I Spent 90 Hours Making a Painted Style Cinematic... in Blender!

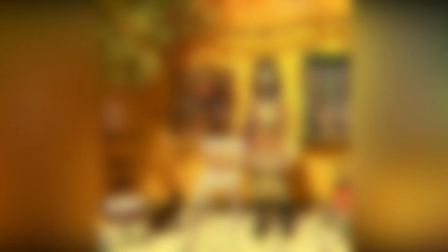I recently spent a ton of time making this painted-style cinematic. Designing, modeling, shading, and animating.
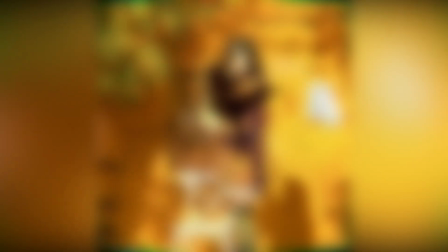I spent many hours crafting a way to make my own 31-second piece from scratch. And in this video, I'll walk you through the whole process, from ideation to the final product. But before we begin, every great work of art starts with an idea, as I love to say. So, to get started with the idea, I first had to think quite a lot.
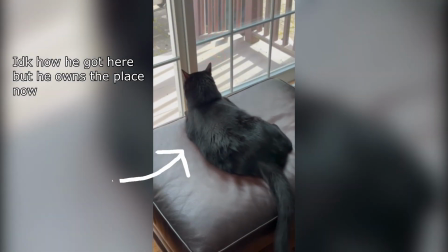We have a black cat around here, or at least when my sister visits frequently, so I was thinking something with a black cat and a girl character would make sense,
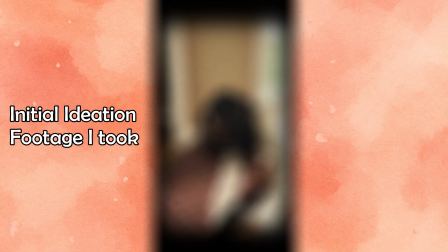where she picks up the cat and then something funny happens towards the end.
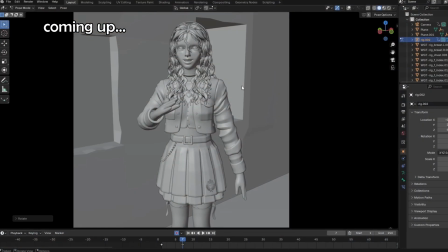Now, I'm not gonna lie to you guys, that's the only idea I had at first, and I did a lot of improvised planning once I actually started making the scenes, so when we get to that, I'll explain my thought process a bit more there. But before we can even make anything here, the first thing I had to do was actually make the character in the first place.
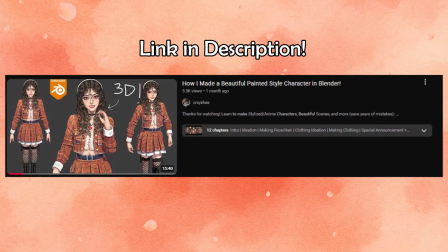I have a whole other longer video about me designing and making this character, so I'm going to keep it short and sweet here.
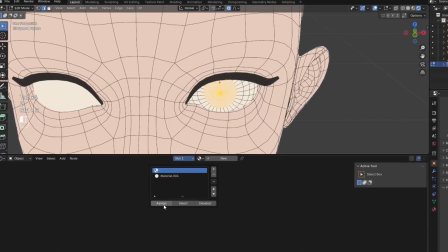First thing I did starting out was designing her face, beginning from a base mesh that I modeled previously.
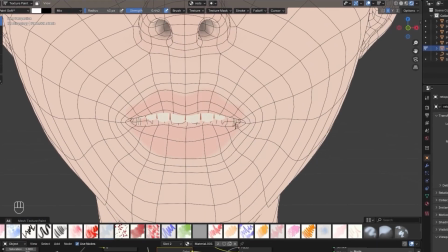Overall, my goal here was just to give the face an initial block out.
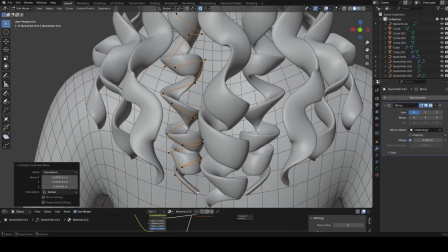I decided to give her curly hair here because I hadn't made curly hair in a while and I really like the way that it looks.
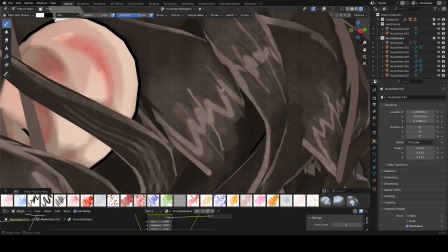So I drew a lot of streaks to kind of replicate that curly look. With that blocked out, I wanted to make her body.
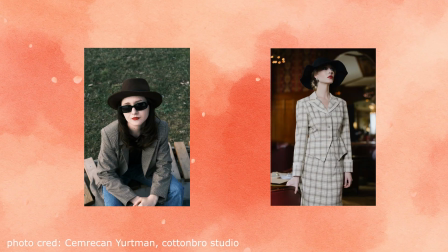I decided I wanted to be wearing a nice elegant outfit of a jacket and a skirt, so I got to work on creating an attire like that.
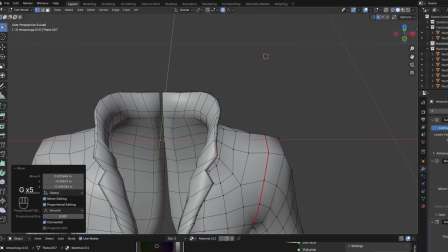I started out by blocking the jacket as well as the skirt afterwards, and that gave me a base.
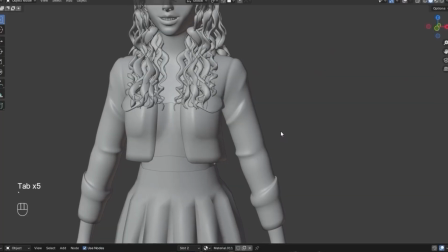I then had to make the folds and all of that good stuff. As usual, just beveling and puffing out edges.
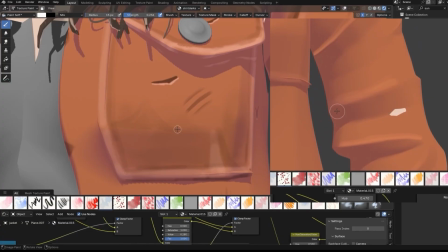With that done, I moved on to texturing and just gave the model whatever cool detail I could to make it look as good as possible.
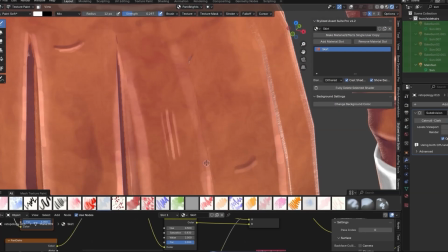This included a lot of scratches, folds, and edge highlighting, which resulted in a pretty nice look overall.
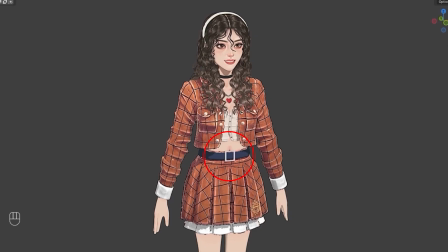I then just added some accessories, like a necklace, a belt, leggings as well, and just other various details.
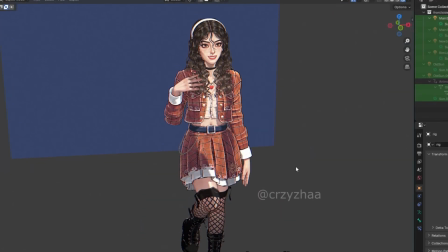From there, I just added some adjustable lighting to the character, and then was basically done after just rigging everything up.
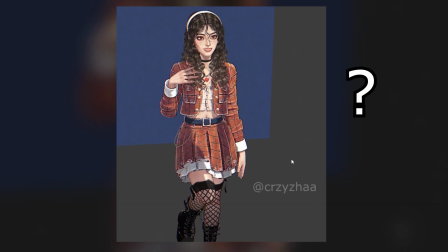Now, with our glorious character made, which by the way, I still have no name for her, so comment below what you think her name should be, it's now time to create our first scene.
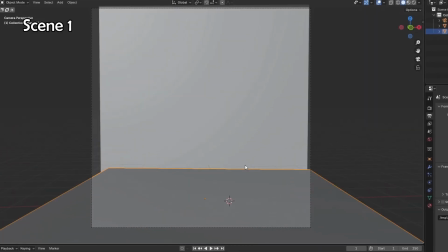To start it out, I just first placed a couple of planes in the scene for the ground and the wall. I gave the background a nice orange color, and the floor a beige color.
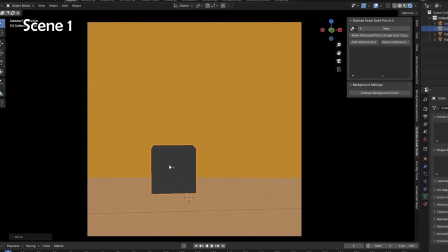I added in a cube as well to see how the shadows were looking so far, and just to place the scene into context a bit better.
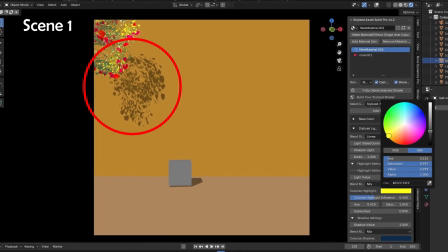Now, to get the foliage shadow effect going, I added in some foliage I made previously, and just added it into the scene like this.
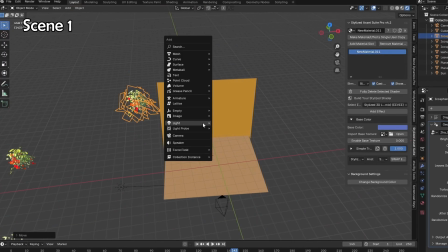Everything overall looks bland right now, so let's add in a cube to cast a large shadow on the left side, thus making the lighting more interesting.
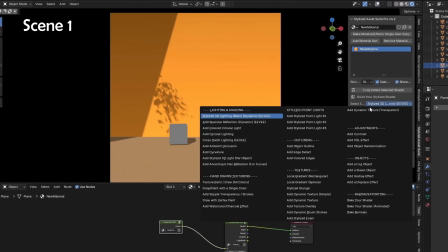Things overall still look pretty flat, so I added in some gradients to make it more dynamic looking, as well as adding in a stylized grunge effect with the stylized asset suite add-on,
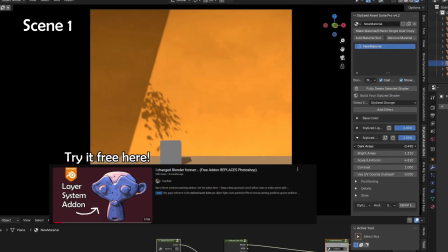which by the way is an add-on that lets you texture and get the power of shaders without actually touching the note editor that much.
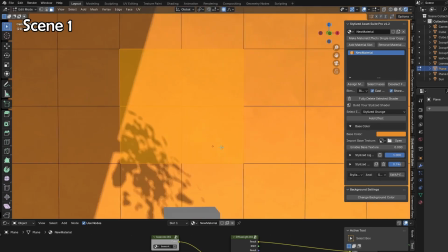But anyways, after that, I then added in some loop cuts to make the wall more like a grid, so that I could extrude back and kind of just create an opening in the wall,
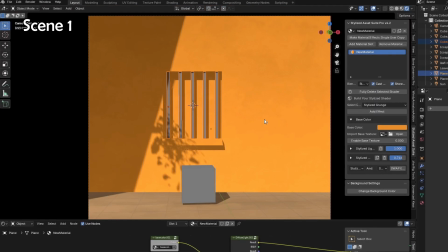which overall just made this area a little more interesting in the center.
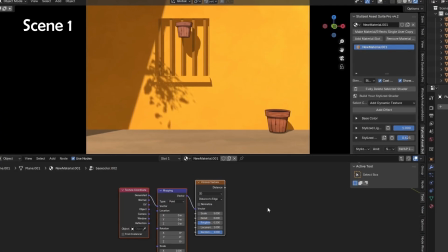When that being done, I realized the floor looked very bland, so an awesome way to get some easy detail would be to use tiles, so I decided to do that.
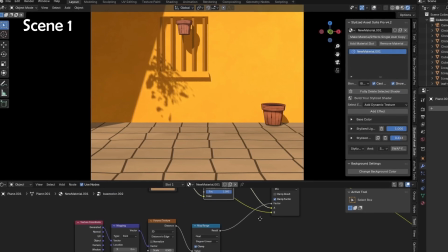I played around with their size and shape and everything, and overall just gave it a nice varied look, so that it didn't look totally perfect and a bit messed up.
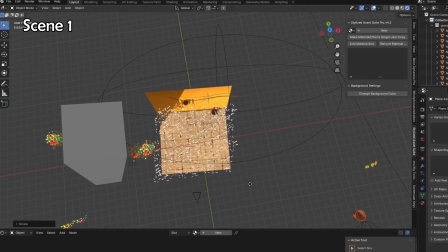I then added in some rocks using geometry nodes, as well as grass afterwards to make the ground a lot more realistic.
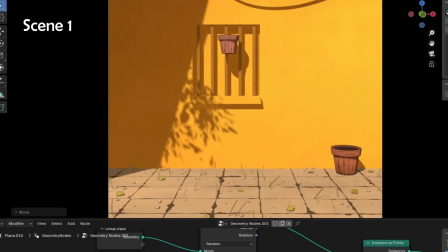And in the back, I made sure it was a little more dense so that it blended with the wall nicely.
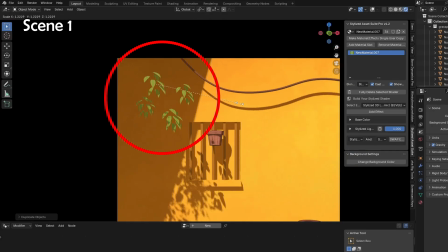I then started adding a bunch of leaf models that I made to the top left side so that they'd cast a shadow down onto the wall.
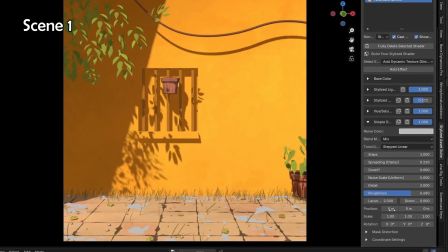Okay, so now at this point, we have something nice, but especially on the wall, it just lacks any character.
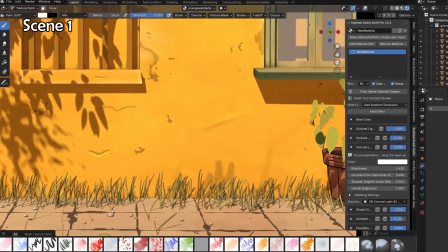So now, what I want to do was draw a bunch of grunge, scratches, and marks all over the place.
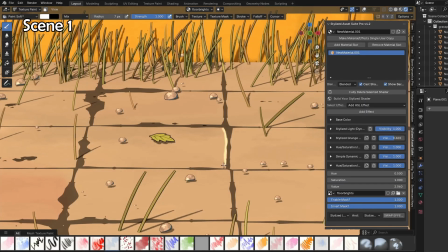I also highlighted the edges of these tiles, which I actually realized now I did in the wrong direction.
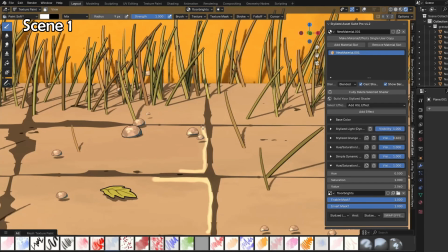It should have been on the left side and on the right side, so whoops, but I mean, it's okay, because no one really noticed.
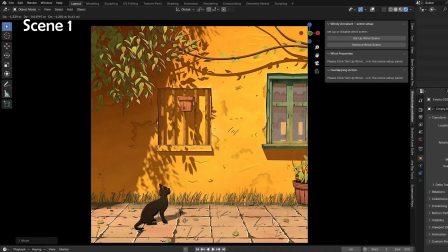And after a few more details, we now have something that's pretty solid. So at this point, I just slowed down the pace a bit, and worked more on the smaller details that add up.
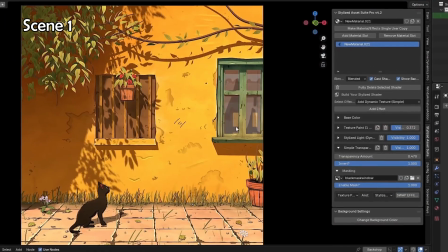With the background mostly made, now it's time for a bigger challenge to tackle.
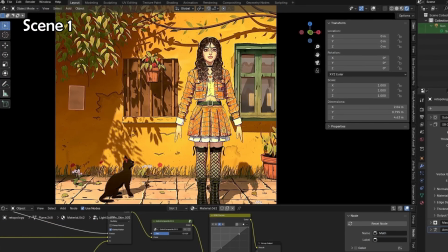Bringing in the character, matching its colors to the environment, and thinking about starting the animation.
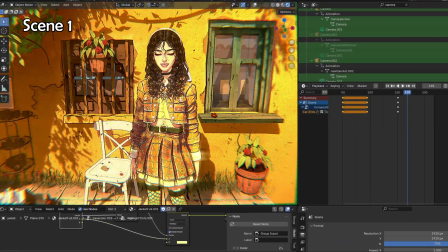I just had to brighten the highlights on the character quite a lot, and kind of match it better with the overall environment of the scene.
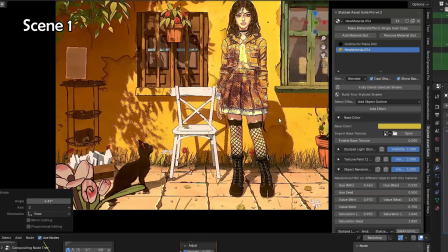And with that, the block out of the scene was done. When it comes to animation, and first thinking of what to make to be honest, I had to create a block and just couldn't really figure out what I wanted to make at the time.
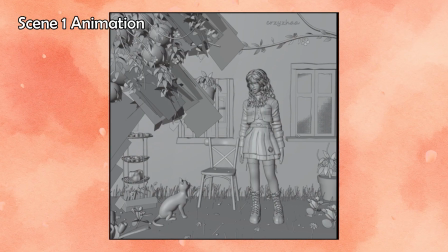So I had to persevere. I knew I wanted a cat and this girl character to interact, but just couldn't think of a beginning.
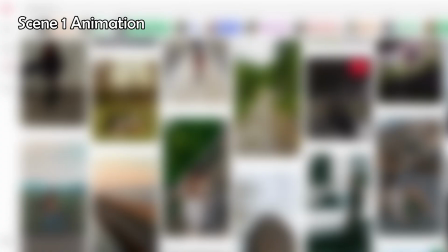To fix this, I scrolled through Pinterest a lot, and ultimately I decided I wanted her to do sort of a back twirl, and then sort of stumble into her cat.
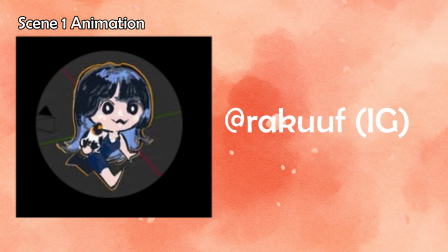Now for animating this scene, I decided to work with another artist I know who also does animations to save some time.
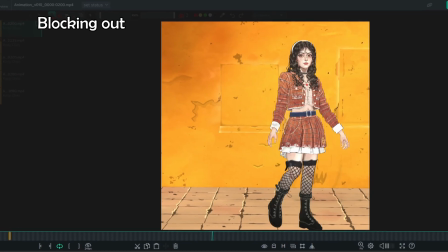I gave him a reference, and he did the initial blocking out for this shot.
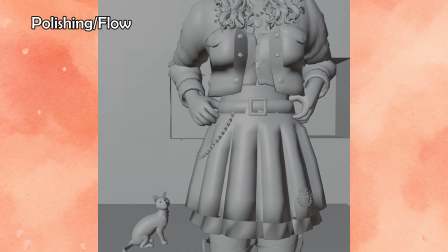After he blocked it out, I then polished it up a lot more and made it flow better overall, and feel more realistic with the scene that I was doing.
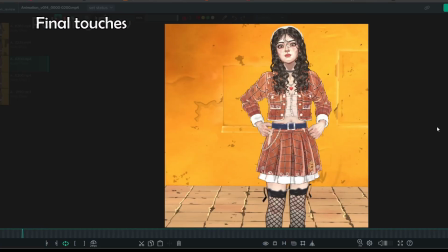We then both added in some final touches and had a pretty cool result.
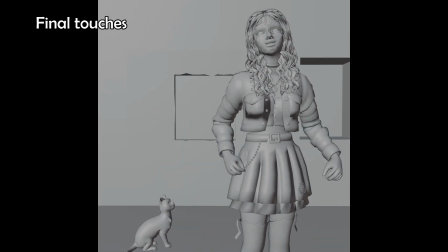That being said though, in the end, I decided to make it so that she sets up a tripod at the beginning to give it better context overall, and that was that for scene one.
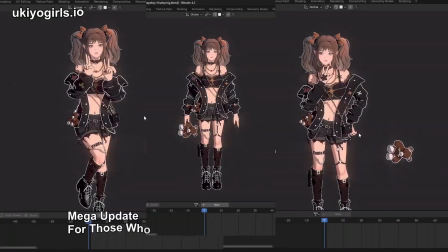Okay guys, before we go any further, I just wanted to talk a little bit about my masterclass. If you're someone who's been trying to learn Blender but doesn't have a clear path,
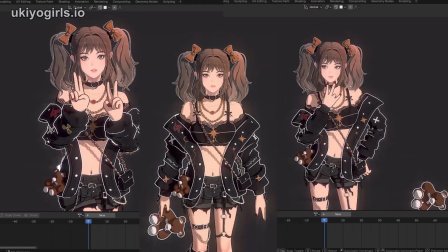this is a program that will teach you my entire workflow for making things like anime-style characters, beautiful scenes and just amazing stylized art in general.
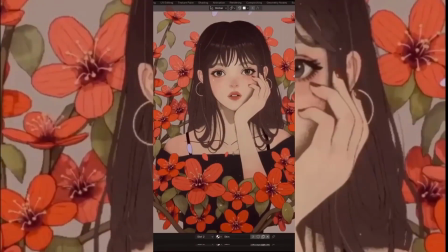It's one of the only comprehensive curriculums on this that exists,
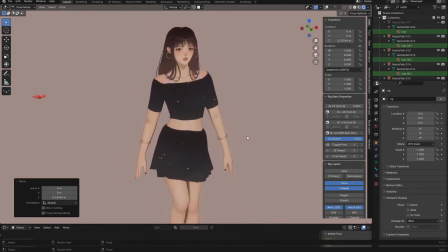and is suitable both for beginners as well as people who are more experienced and want to level up their stylized art skills, or just become a better 3D artist in general.
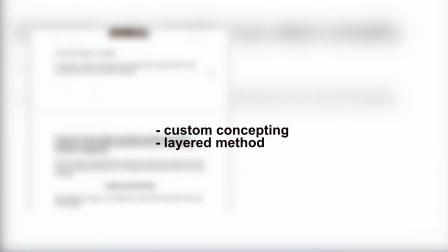We focus both on technical skills as well as observational skills, meaning technical skills as in how to use Blender efficiently,
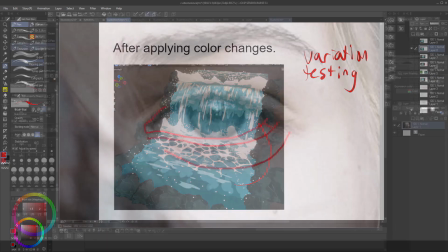as well as the observational skills of design and stuff like that, because without that your art is going to look flat no matter how well you can use Blender.
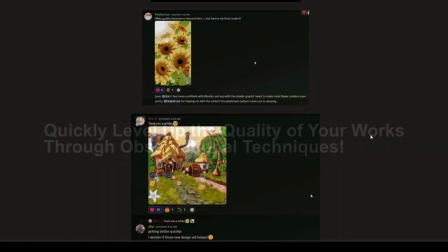So if you're interested in joining me and hundreds of other students, you can check it out on ukiogirls.io. Okay, back to the video.
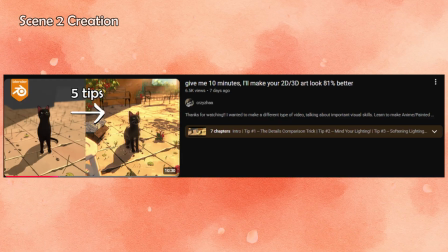Okay, now for scene 2, I actually have another video I recently released, talking a lot about this scene and tips on visual development to improve the look of your guy's art.
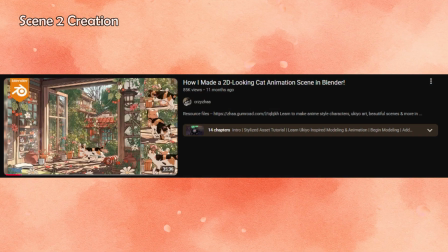So I highly recommend you check that out, you'll learn a lot. Also, I made this cat model a while ago, you can check it out in this video and even download it for free.
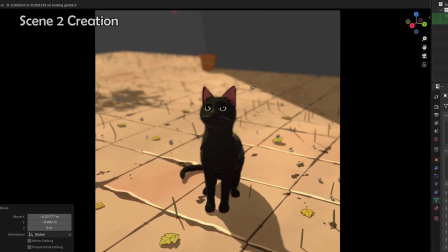But anyways, as you can see here, I was just initially filling in details, adding in some foliage shadows,
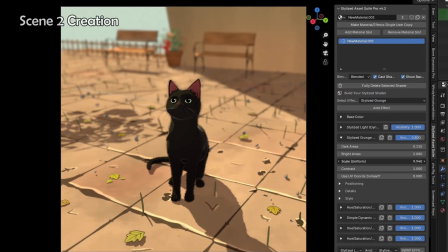some details to the tiles as well like you're seeing me do here, adding in other debris like wood chips and leaves,
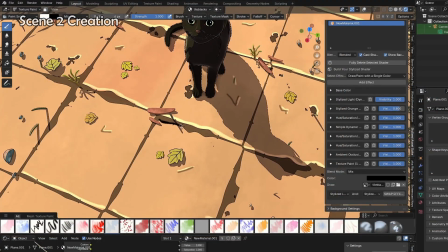and to sharpen things up I added in some black outlines as well.
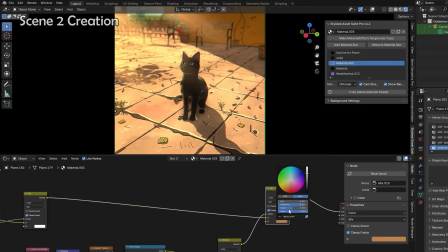To make the scene more whole and realistic I added a rim light to the cat as well, and I made sure to give it an orange tint so that it would match to the environment well.
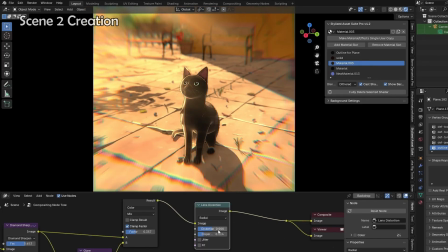And finally I used some compositing effects to play around with the lens distortion and glare and all of that good stuff.
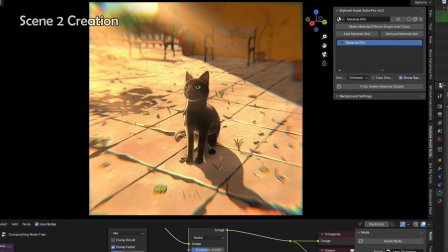And now we have a great base for scene 2.
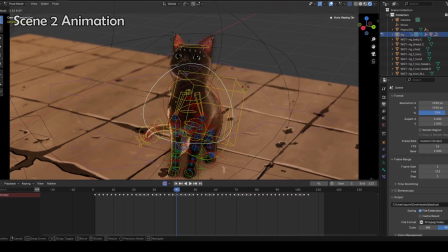For animating, since the movement of the cat was quite limited for this scene, I decided to animate on threes, meaning every three frames has a new pose.
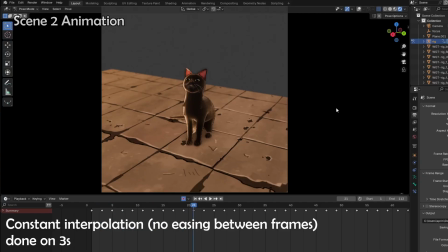It's better to just do it this way for scenes that don't have as much movement, so that you can save time.
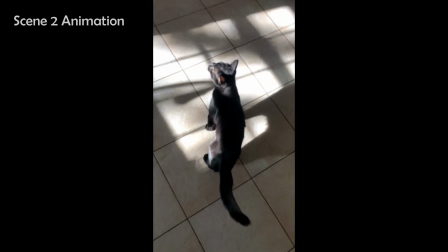I watched videos of cats meowing and kind of just put a few of them together to use as a reference for this, and it was pretty quick overall to do.
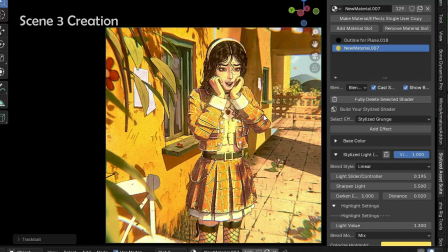Okay, now for scene three. Basically, for this scene, it was just the same as scene one, but with the camera rotated.
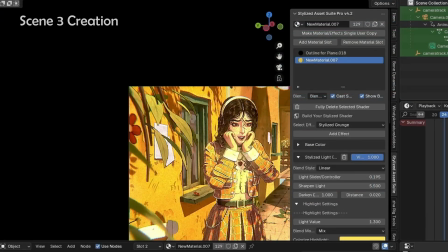Obviously, I moved some stuff around like these leaves on the side that I'm playing with,
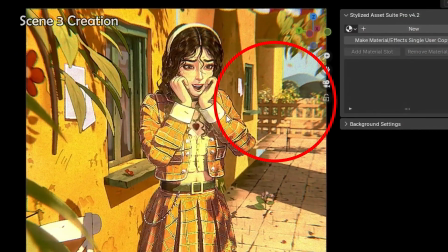and I also extended the orange wall and put some other various accessories in the back right here just to fill the space.
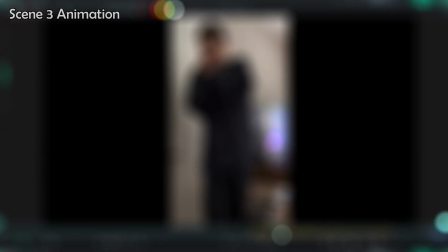And those were really the main changes for scene 3. Regarding animation, I acted this one out as well, and then got to making it in Blender.
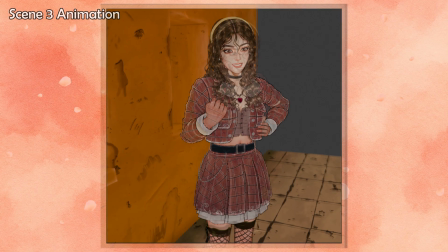Overall, I wanted her to first give a cute expression and then tell the cat to come afterwards.
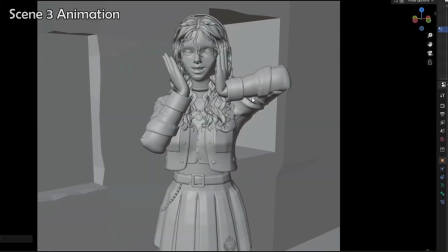So the first step was to put her hands on her face like I'm doing here, which can be a little tricky for something like this where the hands and the face are interacting.
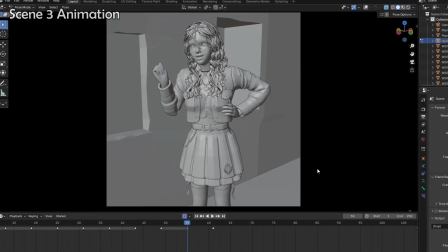It required a lot of care to say the least. And then after that, she points to the cat and basically signals for the cat to come.
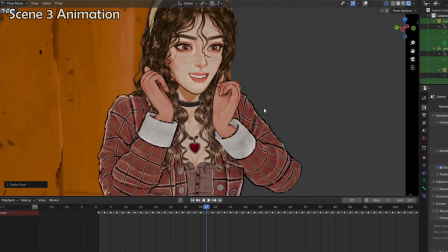Obviously, while all this was happening, I played around with the shape keys that I made for this model, such as the smiling and mouth closing, and the A-E-I-O-U, vowel poses,
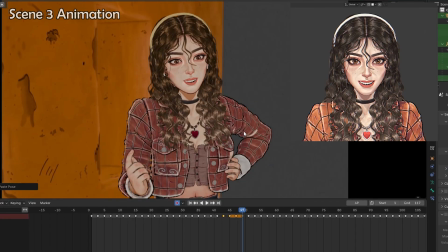that I made for this character.